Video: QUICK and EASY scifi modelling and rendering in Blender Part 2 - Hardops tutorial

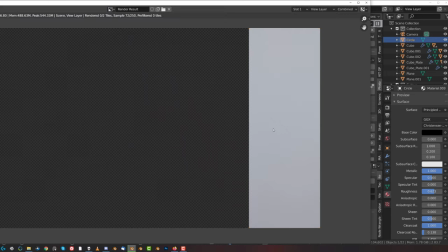Something like that. So let's try this one. Like, when you think that setting up a scene and floor is easy, you got another thing coming, okay? It takes time. I was creating yesterday renders for a new upcoming course, about which I'm gonna probably be talking tomorrow and show you some renders.
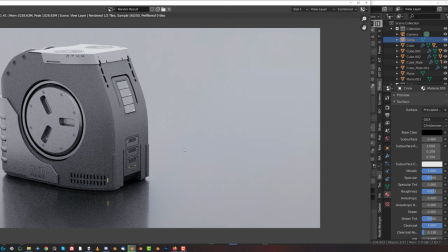It took me about 4.5 to 5 hours to create 3 renders because I was fiddling with lighting to perfection. Lighting, flooring, colors, everything, you know. Everything is important. It's just, if you messed up one thing, everything goes to shit.
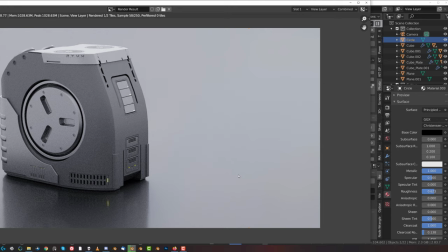Okay, you gotta really be patient with this stuff, okay? Don't rush it. Whatever you do, don't rush it. Just take your fucking time. That's the key to good renders. This is still, you know, in my opinion, like, you see, the angle of this
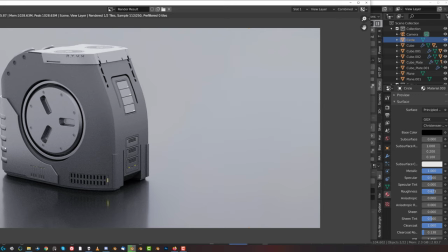edge and this edge of the picture, right, is, it's not parallel. It bothers me because it's kind of like tilting towards me,
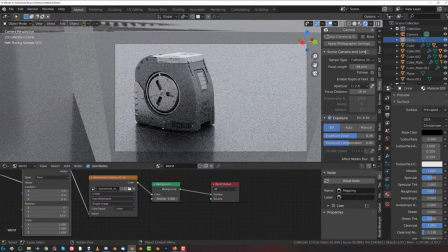kind of like collapsing on me, you see what I mean? Is, you know, so I'm not really crazy about it.
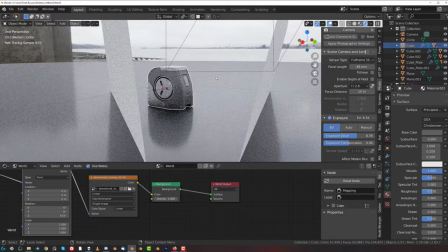So probably what I would do is, shit, go back to the camera, right?
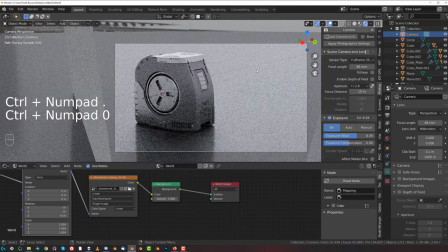Come on. And, you know,
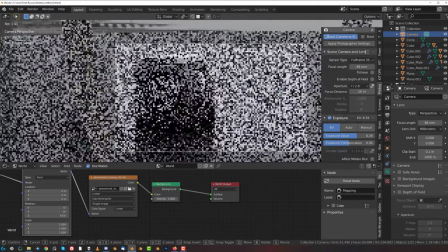lock the view. And what I'm gonna do is I'm gonna rotate the camera a bit the other way, this way.
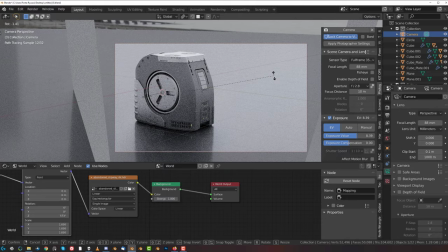Okay, go for a Dutch angle a little bit, yeah. But this Dutch angle, what we're gonna do is you're gonna straighten up and make these two edges parallel and sort of tilt this object away from me visually, okay?
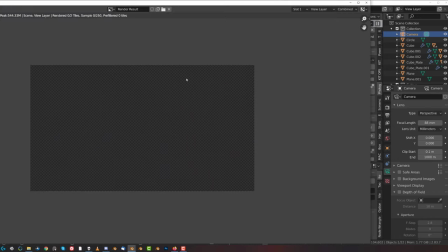And this small difference for me is important, right?
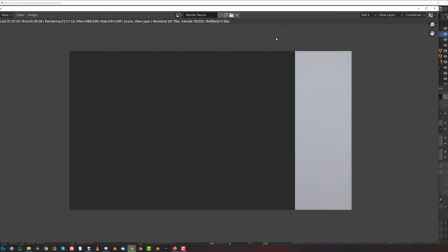If I see shit like this, even if I'm rendering for 40 minutes, I'm gonna cancel the render and do it again until it's perfect. And this is why, you know, this kind of obsession leads to really good results, yeah?
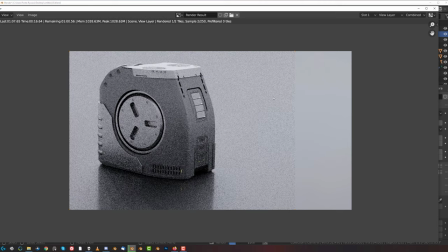You gotta be obsessive, you know, with shit you do. You see now that looks proper, yeah, for me. That looks much better than the previous one, because that's actually now stands still on the floor.
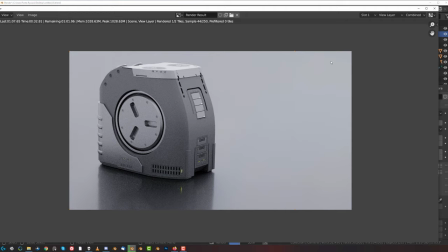All these parallel lines in here, right? They, the vertical lines, they emphasize the stability, okay? Horizontal line is peacefulness, vertical line is stability, okay? So, that's important.
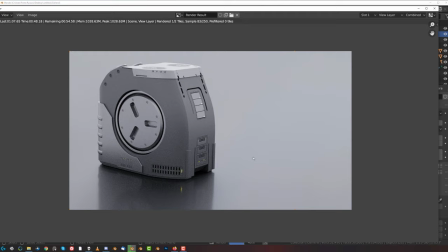And this is quite bright, but remember, we're gonna be bringing this to Photoshop and, you know, we're gonna make it, you know, make it a bit more sexier. Put some colors on it. Put some contrast into it, so it cannot be too black, because you're gonna have two dark shadows.
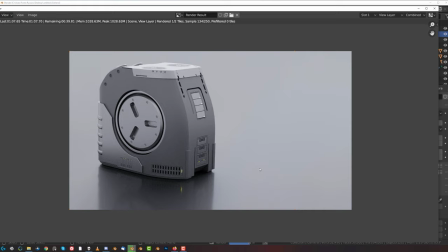You're gonna bring it to Photoshop, you're gonna start editing shadows and everything gonna fall apart, yeah. So anyway, I'm gonna catch you guys when it's gonna finish rendering.
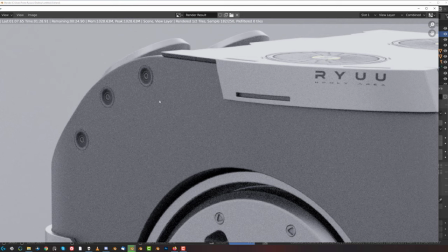Another thing that bothers me, but it's not terrible, these edges here, but you know what, that's possible. That could be argued that these are just, you know, sort of like floating, not floating,
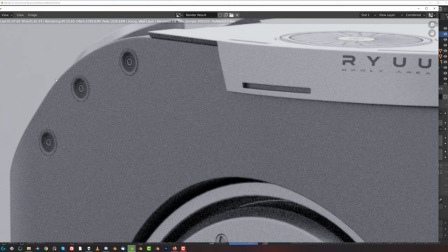but the edge of this device or whatever is on top of this casing, so that's cool.
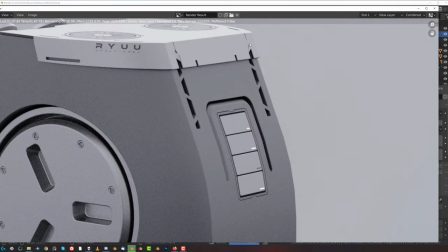Other than that, be cool. There's some shading problem in here, I think.
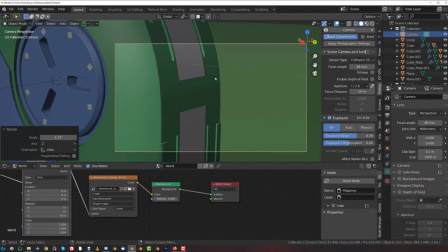Cancel this, go to normal view, and oh shit, I moved the camera.
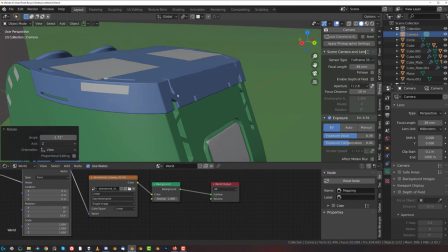Unlock from view. This usually pisses me off. This there you go. See, I knew there's something not right in here.
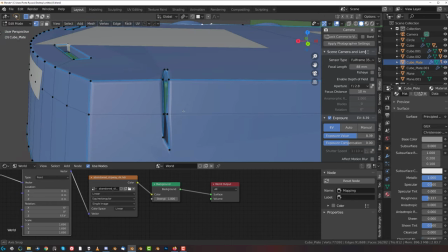Let me fix this old chihuahua. What the hell happened in here, man?
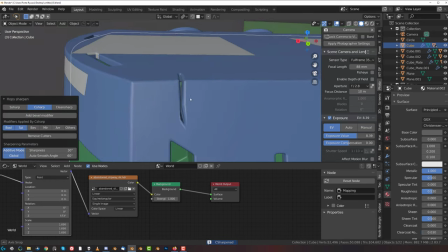What the hell happened in here? What?
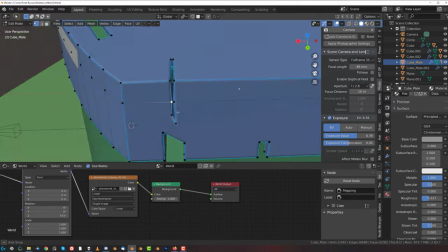You know what? Where's this cutter?
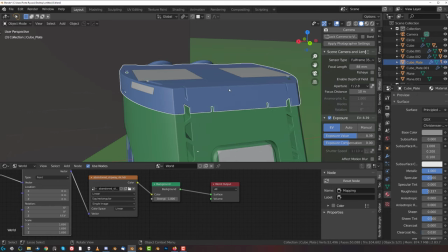Shift 2. Alt H, where is it? There we go.